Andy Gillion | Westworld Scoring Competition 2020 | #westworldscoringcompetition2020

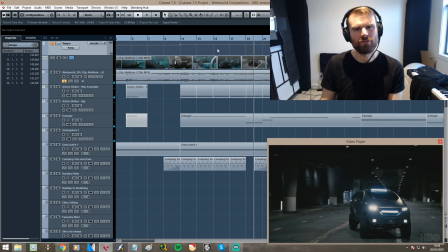(8:28)
So that to me felt like the right tempo to go for. This is just how I interpreted it.
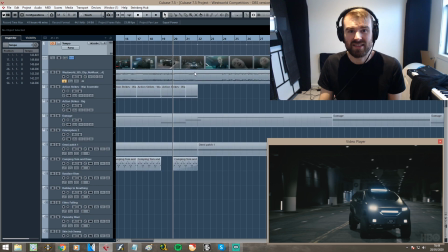(8:34)
Everyone will have done something different. And I hope for the judge's sake that they did do something different, because I would not want to judge thousands of these.
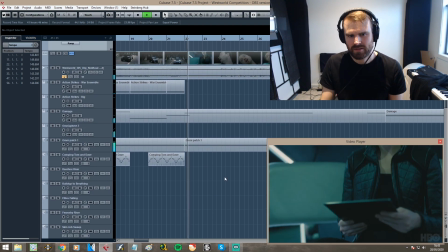(8:42)
We've got another tempo change here. We go back into the inside of the car. He's having a bad day.
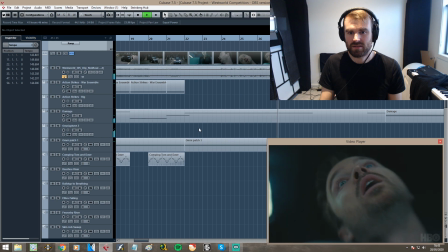(8:49)
He's tripping out. I don't know what he's been smoking.
I think he's switching genres.
So I just wrote a lovely little piano motif to help him through.
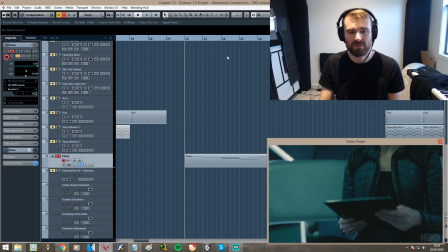(8:58)
I felt sorry for him, if anything.
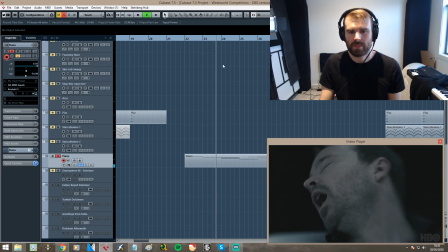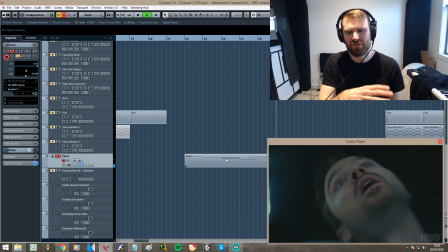(9:06)
Just kind of ethereal, floating through this
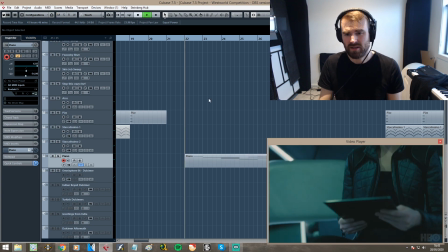(9:11)
euphoria / terror of the impending doom.
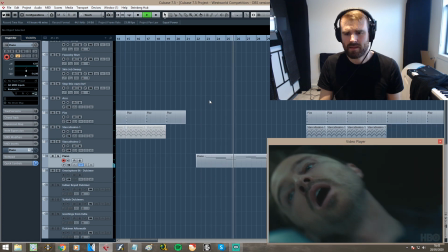(9:18) What's happening to him? I think he's switching genres.
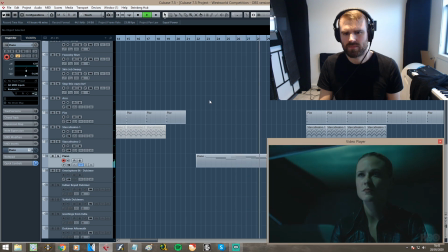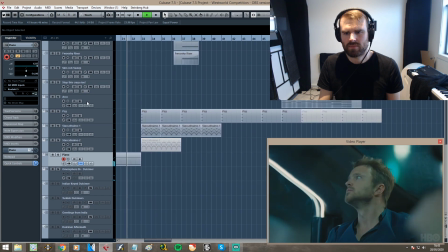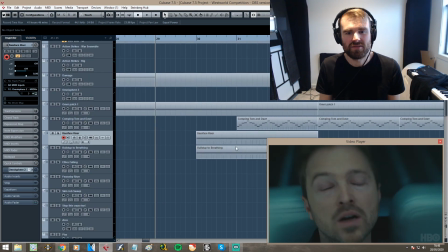(9:32)
Of course, that's one of the biggest cues in the whole thing. So I've gone to Omnisphere for a couple of risers, such as this.
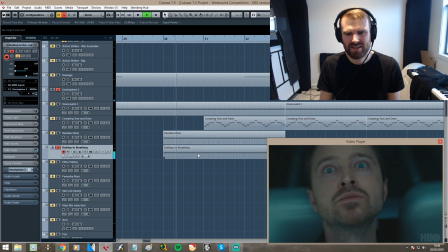(9:44)
I love that, and I've got this one here. Kind of anxious breathing sound effect.
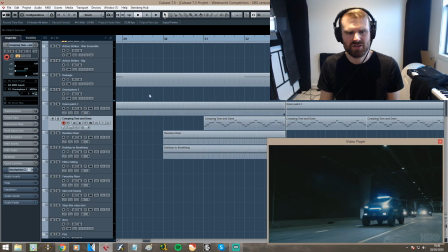(9:53)
And then I introduce that melody again
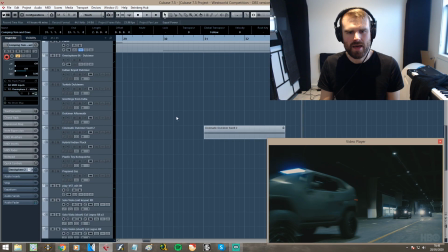(9:59)
before it kicks in. And I've also brought back the dulcimer.
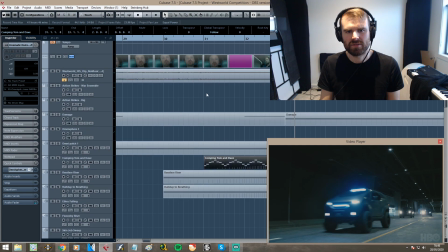(10:08)
So all together again.
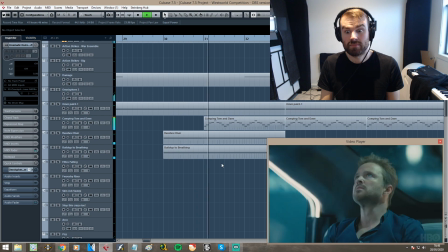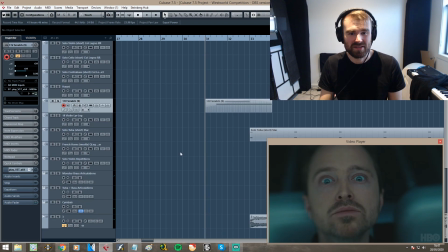(10:18)
Actually, there's one thing I've missed, one of my favourite bits on this, which is something I used on my solo album a lot.
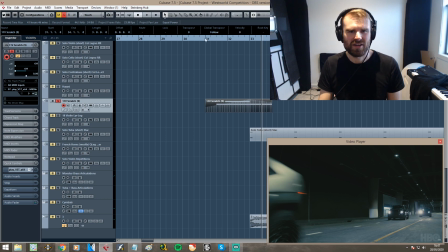(10:28)
The sort of scratching effect on the violin, very cool. Add all that together.
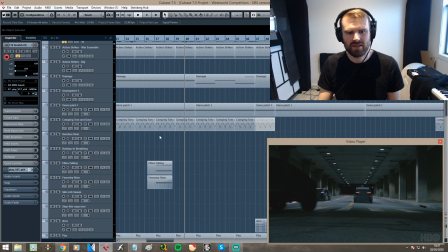(10:38)
Not sure if I put anything for that skid. I did. So I've got another couple of risers here from Omnisphere.
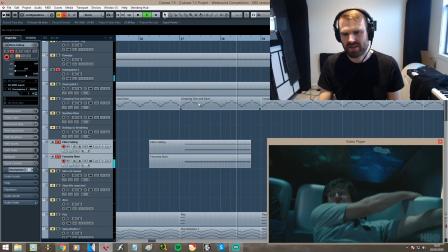(10:45)
You just watch as the car skids. It's just subtle.
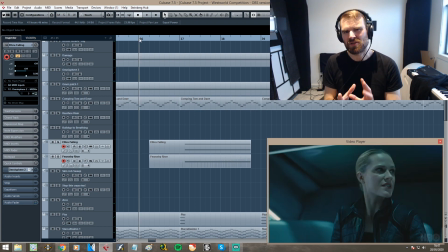(10:51)
It could be a sound effect. You don't want to blur the lines too much between sound effects and music, but I feel like it's warranted here.
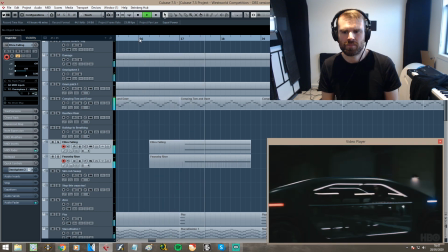It's cool.
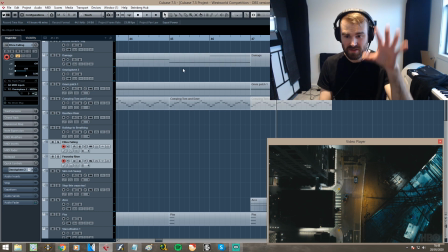(11:09)
And that's a huge cut. So we've gone basically to a massive aerial shot, and I really wanted that to be,
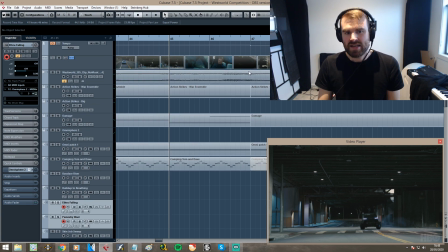(11:18)
I've got my tempo change there, and I wanted some kind of a floaty, this is my time to express myself as a composer a little bit,
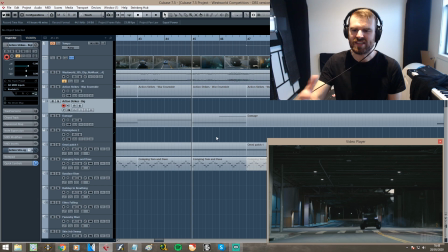(11:29)
which, you know, is a bit naughty, but I want to do it, and I thought I'd put in a really nice floaty violin section, like an emotional.
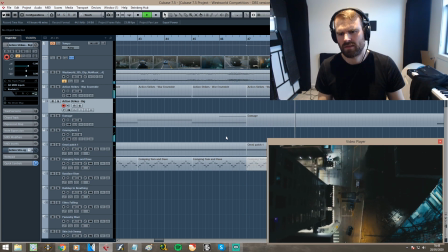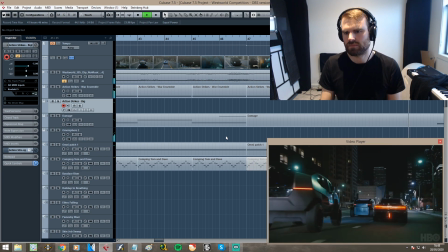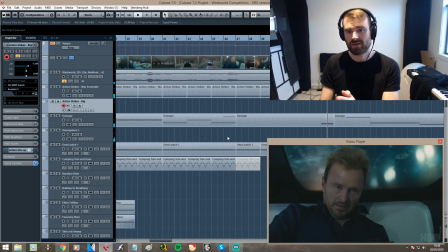(11:52)
And then drop straight back in.
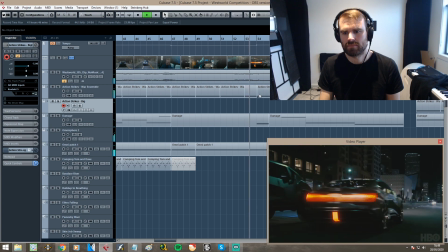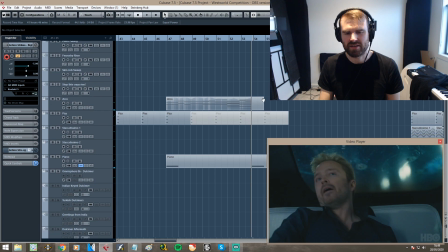(11:58)
And I've reintroduced the inside of the car with another piano note there.
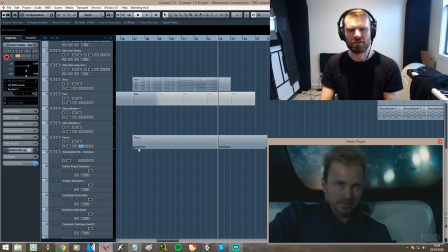(12:04)
And that almost becomes his theme in a way, you know, those drenched in reverb piano hits
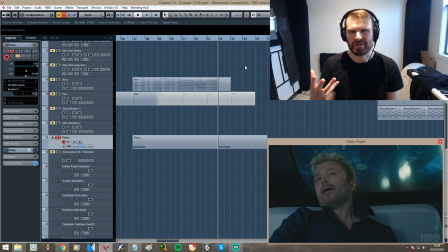(12:11)
become that character's theme, what he's going through, and you kind of tie it back in every time.
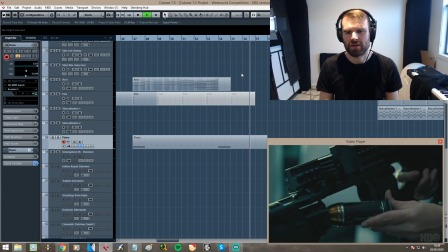(12:20)
Nice. Picking up the big guns. She's done it all before.
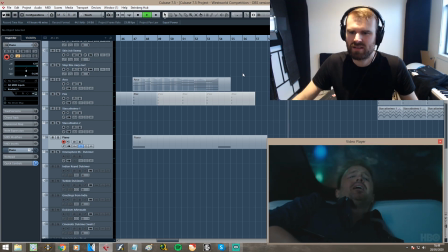(12:26)
It's not her first rodeo, obviously.
Issue.
He looks terrible. He's having a bad day.
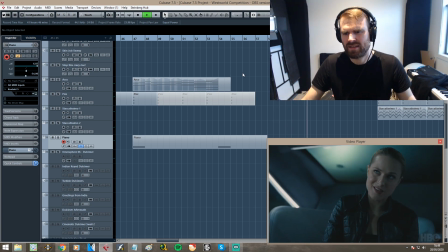(12:31) It's not.
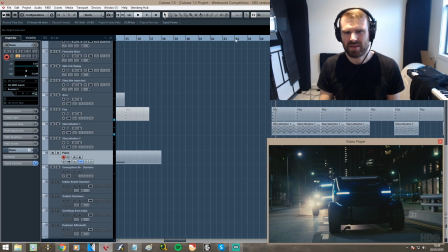(12:41)
Again, big cue there, big hit point, which would be.
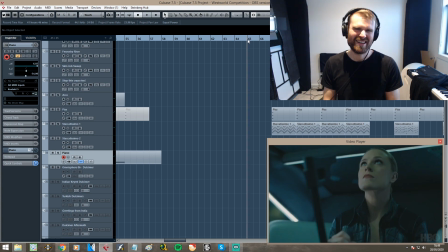(12:46)
I did think that a panel of perspex hitting the front of a car isn't as explosive, perhaps as some of the other cuts, but I just felt
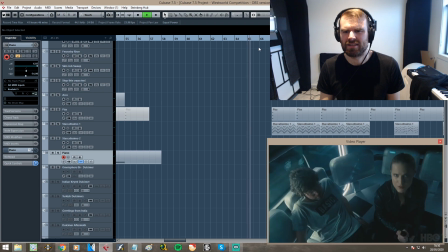(12:57)
it was necessary to emphasize that one.
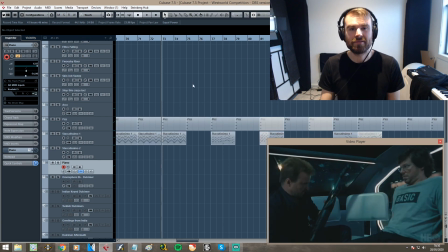(13:05)
I think it's really important to cut out the dynamics need to be
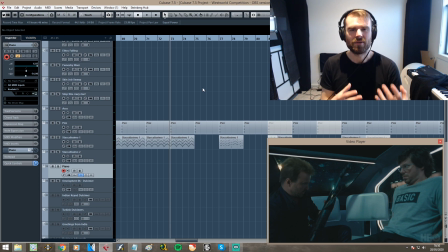(13:11)
big when they're big, but they need to come down, otherwise you never feel that impact again.
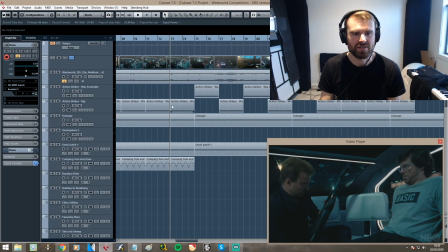(13:17)
So you might see up here I've got two lots of running action strikes,
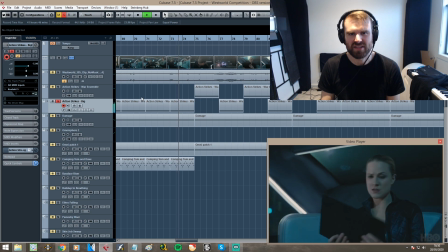(13:21)
and I've got one big tasty everything's kicking off section, and then I've got a kind of a little bit calmer timpani section here,
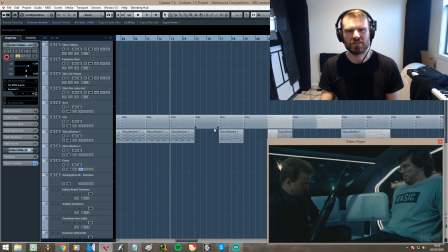(13:31)
which just switching between the two just creates so much more dynamics and tension.
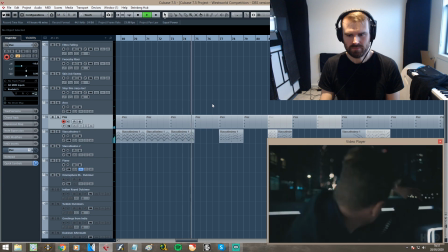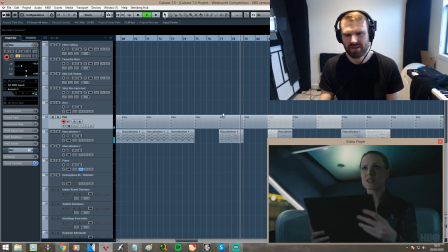(13:45)
Pretty stripped back here. Gunfire brings out this kind of cool string section.
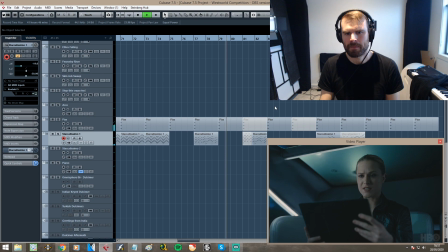(13:55)
Just make it a bit more frantic. Maintain speed.
Sharp left. Now.
As
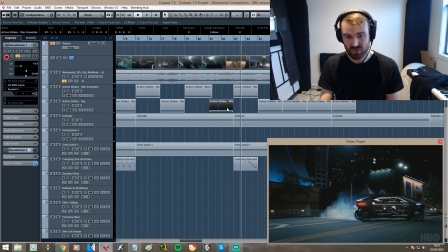(14:03)
it turns, we get the strings again. We've jumped to action strikes big, and we've got this kind of cool descending.
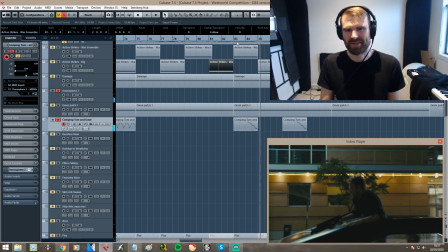(14:14)
Very cool there.
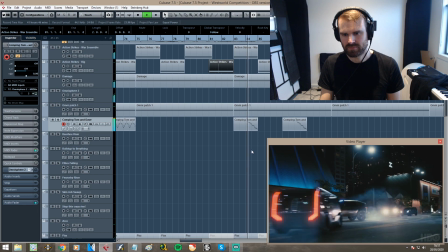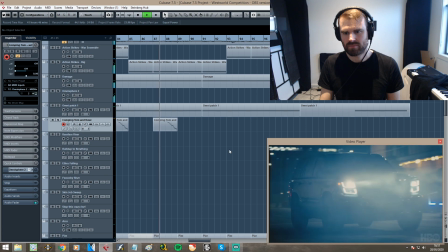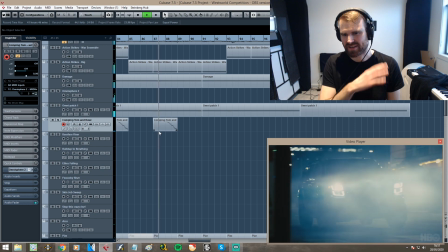(14:27)
I like that, just as he's skidding around the corner, just that. Yeah.
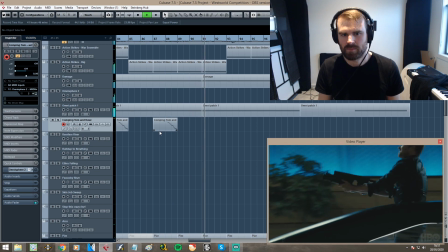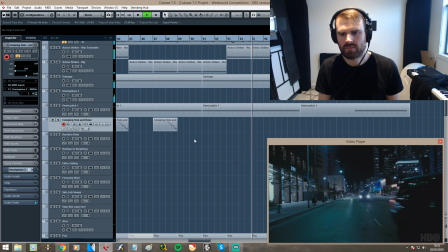And then we're really calming down here.
Hold on.
And I had a decision to make there too.
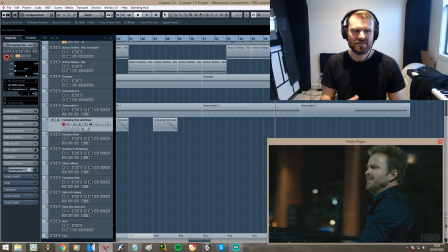(14:53)
He's saying he's missed. Should we then hit some kind of chord to echo his disappointment or his almost like his embarrassment? And I guess you could play on that.
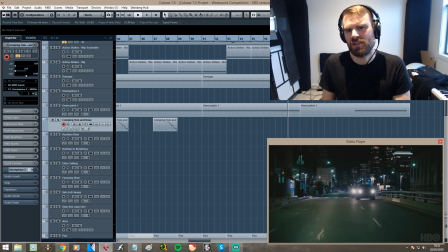(15:05)
But I decided to play on her a bit more And the fact that she is completely in control during this scene. She's just chilling on the back seat. And I kind of just wanted to
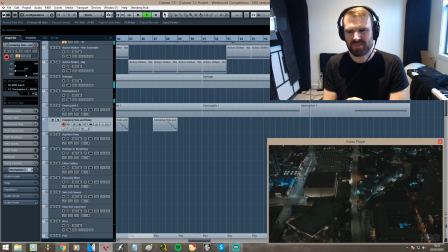(15:22)
let those electro percussions carry on a little over that bit.
Hold on.
She's like, yeah, don't worry about it. Don't sweat, buddy.
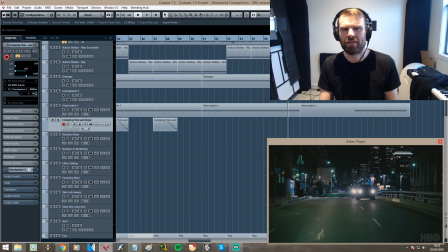(15:36)
And then, of course, that drop out there is exactly what I'm talking about, with just dropping everything silent. You can probably get away with a couple of those in a scene. So I'm literally stripping all the sound off, apart from the sound effect of the thing itself.
Hold on.
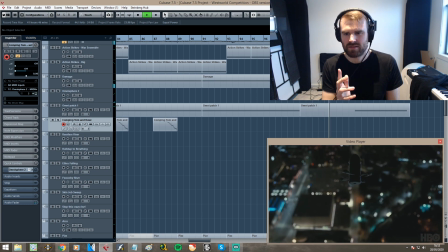That to me is like the top of the roller coaster just before you're going to go down. Bass thing comes back in, the synth.
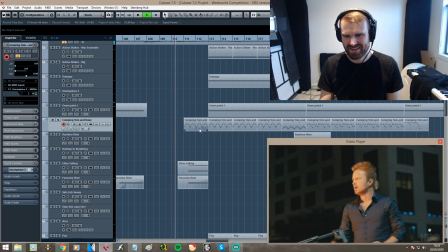(16:14)
Again, silence, just to let him have his moment to look at it.
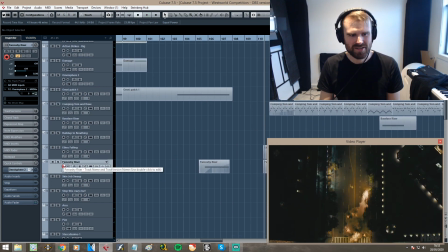(16:19)
I've got this riser called Fushy riser,
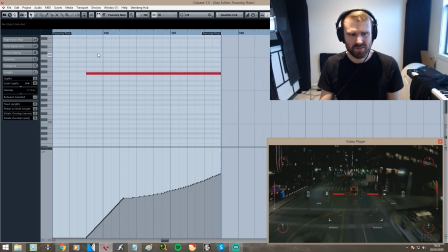(16:22)
which I've got automated here to do some sort of scoop here, and that goes along with the rocket.
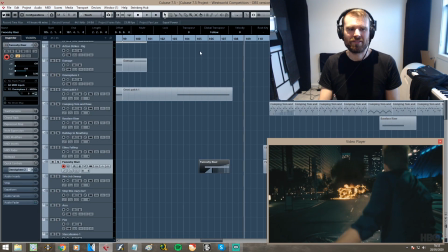(16:32)
And again, there's a little bit of a fine line between sound effects there and the music, but I don't really care.
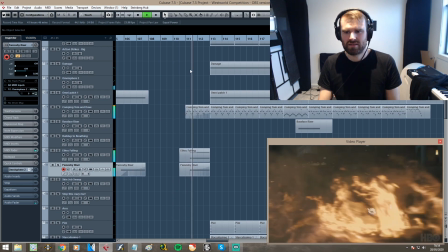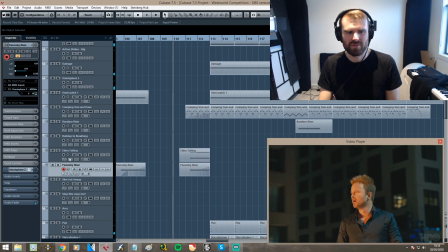(16:45)
And then you got the car emerging from the flames. I've got a couple more risers for that.